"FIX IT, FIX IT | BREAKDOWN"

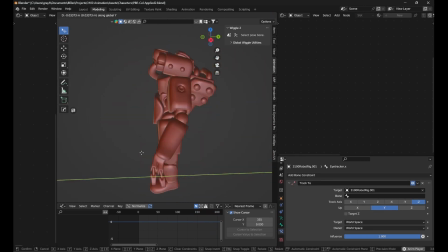8:44 But it's like automatic physics for some bones. So it's like an add-on to animation.
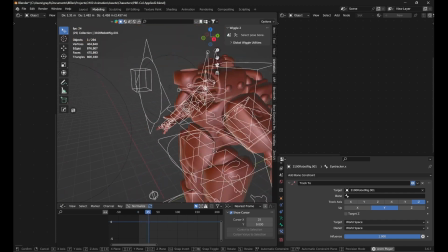8:50 I'll do a scene breakdown a few little bits later on like how that all works. But it just adds a little bit more realism to whatever I animate.
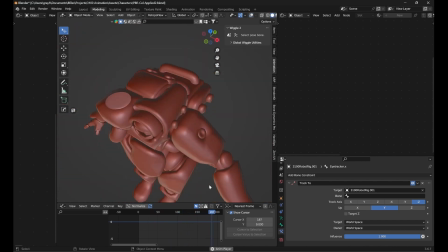8:59 Like I'm good at animating. I think I can admit that. I think I can say that. I'm good at animating.
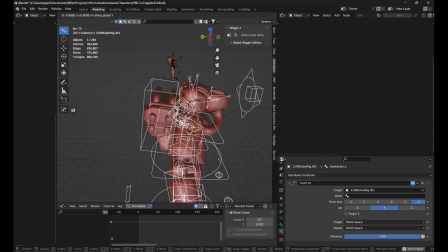9:04 But just having like a backup little physics thing just adds a nice little touch at the end where it just like looks really cool.
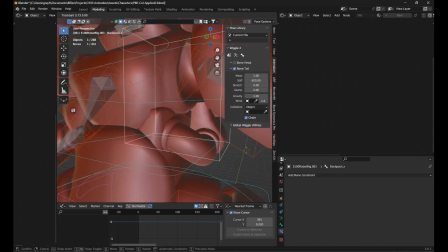9:11 Last really important thing to note is how these cables work.
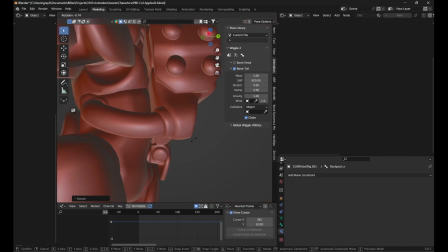9:14 So I have Bezier curves parented to empties, and then those empties are parented to vertices, and then
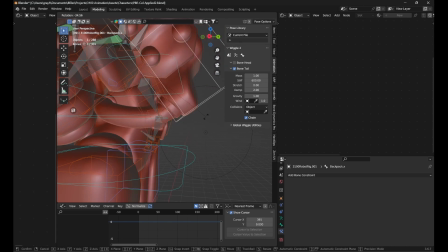9:24 those vertices are parented in an actual object to a bone.
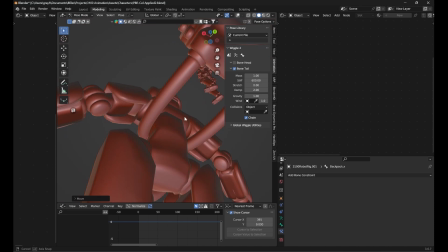9:28 So I can move that and the cables stay consistent. Oh, I don't know why I just pressed. So that's that.
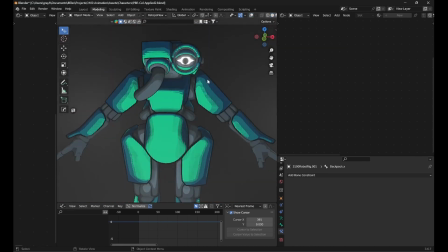9:38 That's the character. That's the thing I spent the most time on. Oh, the eye. Sorry, I should note.
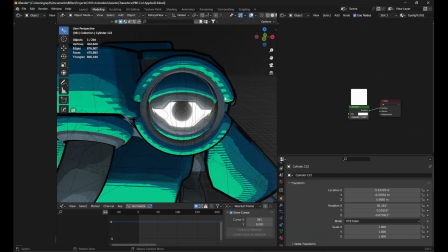9:42 The eye is actually just straight emission, but I could have probably made it more complicated.
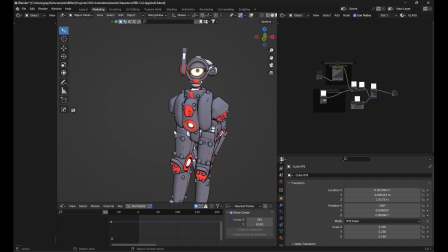9:49 Like this eye is like a gradient. Oh, that's the glass. Sorry, not the eye.
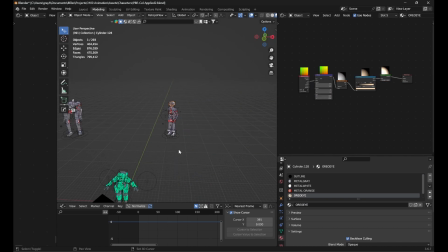9:56 The eye is like a gradient texture, and then this eye is like a Fresnel. But it just doesn't matter. I like the shading on this character.
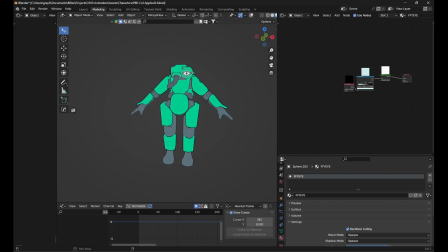10:07 It's great. Okay, so on to the actual robot.
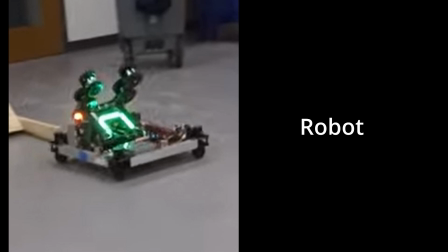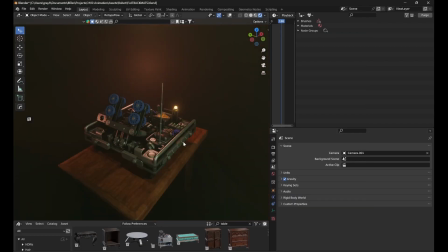10:15 All right, so this is the robot, like the actual robot.
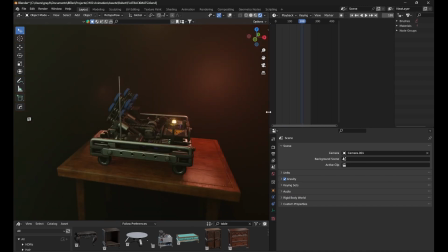10:19 Oh, it's actually, I should note that this animation was made for like a high school robotics
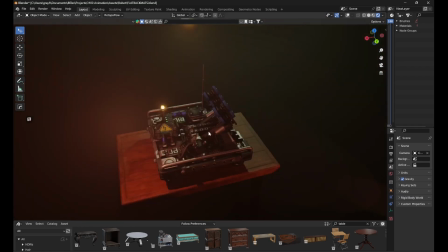10:25 animation competition, and that's the reason why it's about what it is.
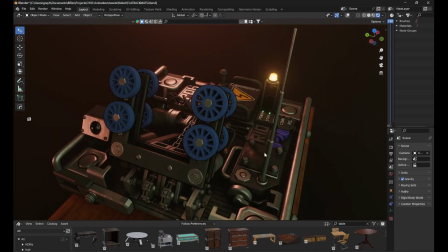10:30 And because of that, I actually decided like I should base this robot off of an actual robot.
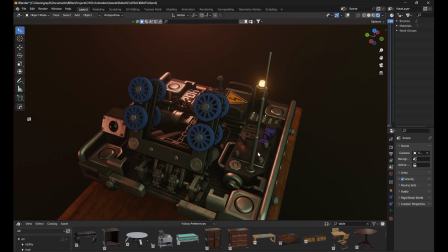10:35 So this is a robot that this is not the robot, but this is a robot that me and a few other people built over the summer, like last year, or not last year, over the last summer,
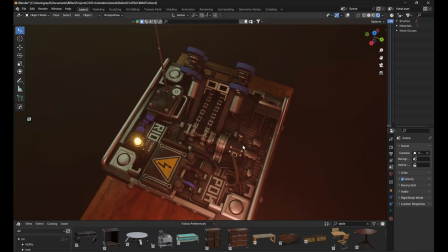10:49 sorry. And it's like roughly based off of that. Of course, it's more cartoony, like this Rio.
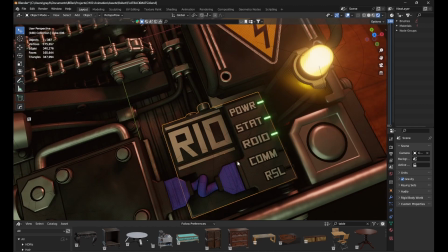10:54 Like Rios in real life, they don't actually have the word Rio in all caps on them.
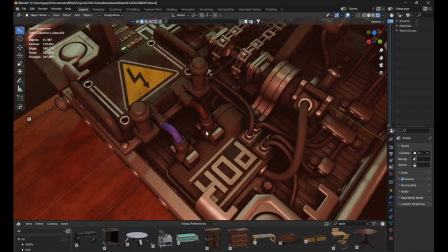11:01 So that's something that you should understand. If you're watching this and you're like, you made the part wrong, I was like, yeah, of course I did.
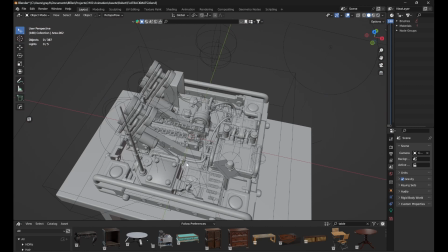11:09 So how I'm gonna break this down, I'm gonna start with some of the stuff I modeled first, then I'm gonna get to how I rigged it all, and then also some of the textures.
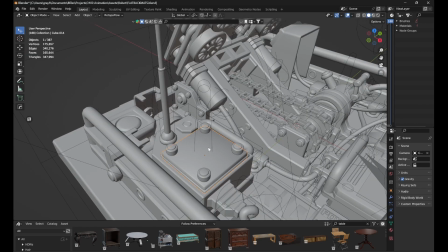11:17 So starting with how I modeled it, everything you could see is like in parts. None of this stuff is parented together.
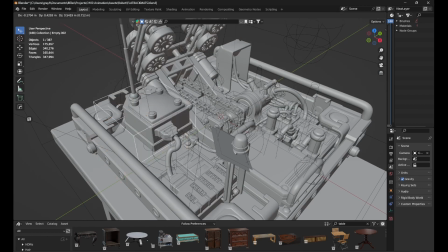11:23 Everything is parented to little empties, and then these are like little subparts.
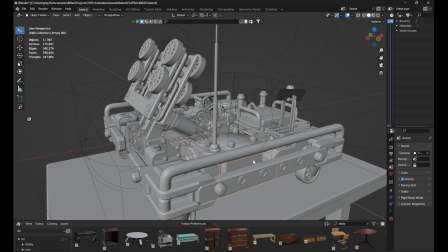11:28 Most of the stuff is just hard surface stuff, like with the robot that I was just probably talking about.
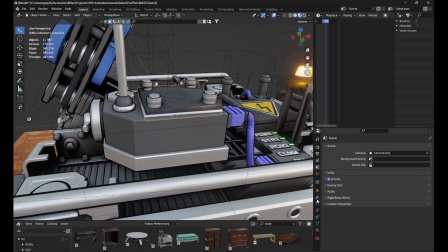11:33 Some stuff is subdivided, but most of it is just like straight up modeled, and then has like a solidify outline on them.
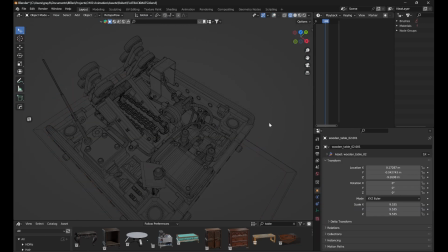11:42 I can go into wireframe and you can kind of see all the little things and how they're all modeled, but it wouldn't be very productive to go through how I did every single little part, because I think it's just enough to see that this kind of stuff is...
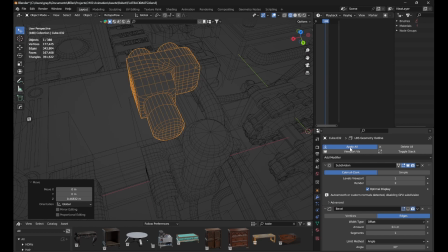11:57 Oh, this is actually subdivision surface modeled. This is a nice little part. Can we see the underlying topology on that?
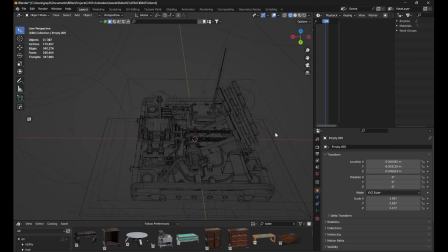12:02 Yeah, that's what that looks like. So some stuff solidified, or subdivision surface, some stuff just, hard surface modeling, all that.
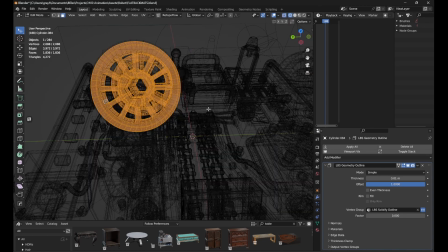12:10 This is like a cube, or a cylinder,
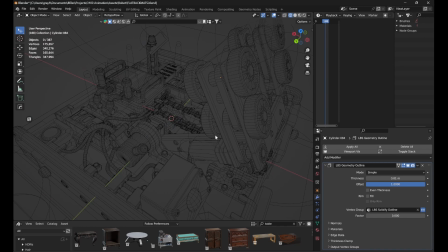12:14 and use bevels to extrude some stuff down, things like that. Yeah, everything's modular. Okay, then so to rigging, yeah. So everything, like I said, is parented to empties.
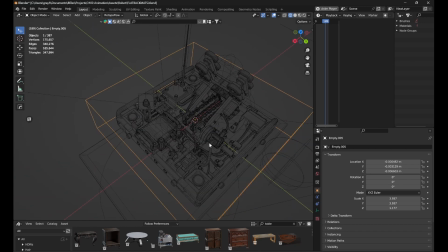12:30 And the reason for that is because making this an actual armature seemed a little strange to me, just because it's not like a character, there's not much need to actually do that. So, oh yeah, and just like the last robot, I have all this stuff like physics simmed using the wiggle bones add-on, which is really, it's so much fun to play with.
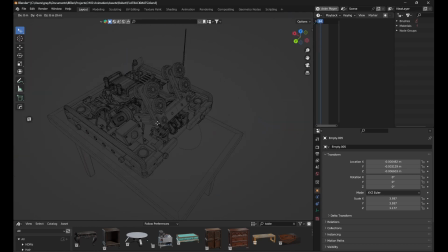12:48 Oh, and also I've even locked like the wiggle on certain parts so they actually move more realistically.